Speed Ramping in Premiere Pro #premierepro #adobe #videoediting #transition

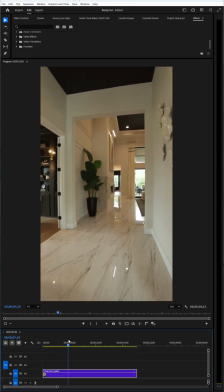0:00 Here's how to do speed ramping in Premiere Pro. Here I have a 28 second long video clip that I shot with my Canon R6 at 128 frames per second.
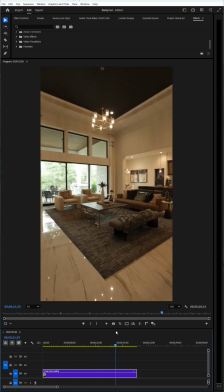0:08 I wanted to start a slow motion, speed into living room, and slow down like that. So here's what we do first.
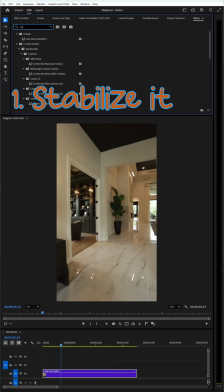0:13 I'm gonna go to my effects panel. In the search bar, type in warp stabilizer, and I'm going to double click on that. What this does is it's going to stabilize my footage and make it less shaky and more stable.
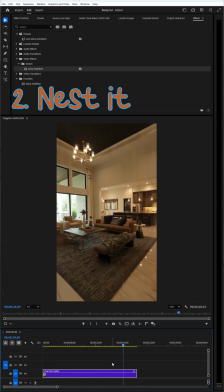0:24 I didn't shoot this on my gimbal, so it's not the best. Okay, now click on the clip in your timeline and press the letter N to make it a nested sequence. I'm going to call this stabilized shot. Now, in your timeline, let's expand this channel by clicking on the in-between line and dragging this up pretty high.
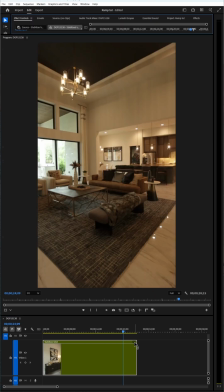0:40 The more room, the better, so that we can do the speed ramping a lot easier. Right-click on the little effects icon on the top right of your clip, go down to time remapping, and click speed. Now press the letter P on your keyboard to get your pen tool. I'm gonna select where I want to be slow and when I want it to speed up.
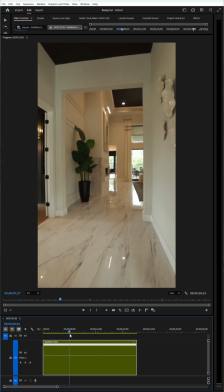0:55 So this first part, I want it to be slow motion, right up till about here when I start to go into the hallway. So I'm gonna click one point right there, it makes a little blue marker,
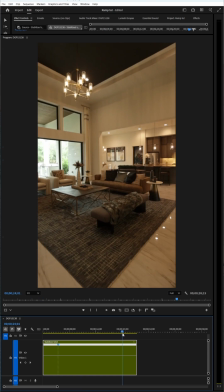1:03 and it's gonna be fast here, and I want it to slow down right here to reveal the living room, right when I come through that doorway.
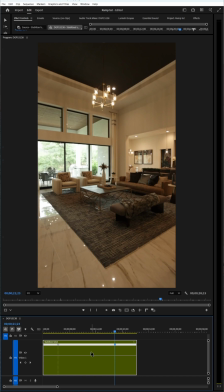1:08 So draw another point there. Now press letter V for the move tool on your keyboard. I'm gonna click on this segment right here and drag it upwards. This is controlling the speed of the overall clip.
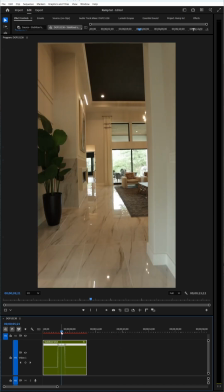1:20 You saw it got much shorter because this middle portion is sped up. This middle part is at 800% speed.
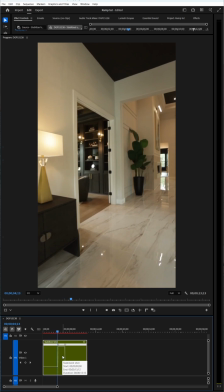1:26 So if I click play, you can see it's going through slowly, then it speeds up, then it slows down.
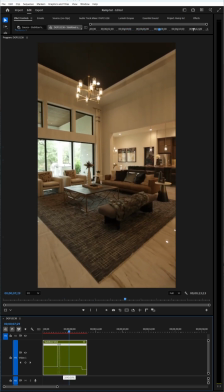1:33 I want it to be even faster. Let's go up to about 2000% slow. Fast, slow. That's pretty good. Another thing to make this even better is to control the speed at which your speed ramp ramps. I know that sounds confusing, but you can actually move these markers.
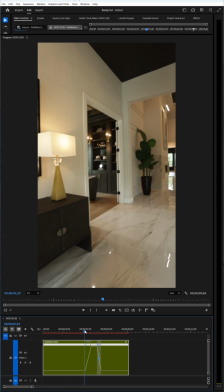1:50 There's beginning and endpoints of these speed ramp markers, and now it's going to slowly speed up to fast and then slowly speed down to slow.
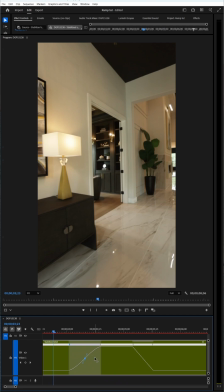1:57 Click on that in-between marker again. Let me zoom in, and you can make it even smoother by giving it a logarithmic curve. Very nice. It's less jarring and jerky when you have those curves on the speed ramp.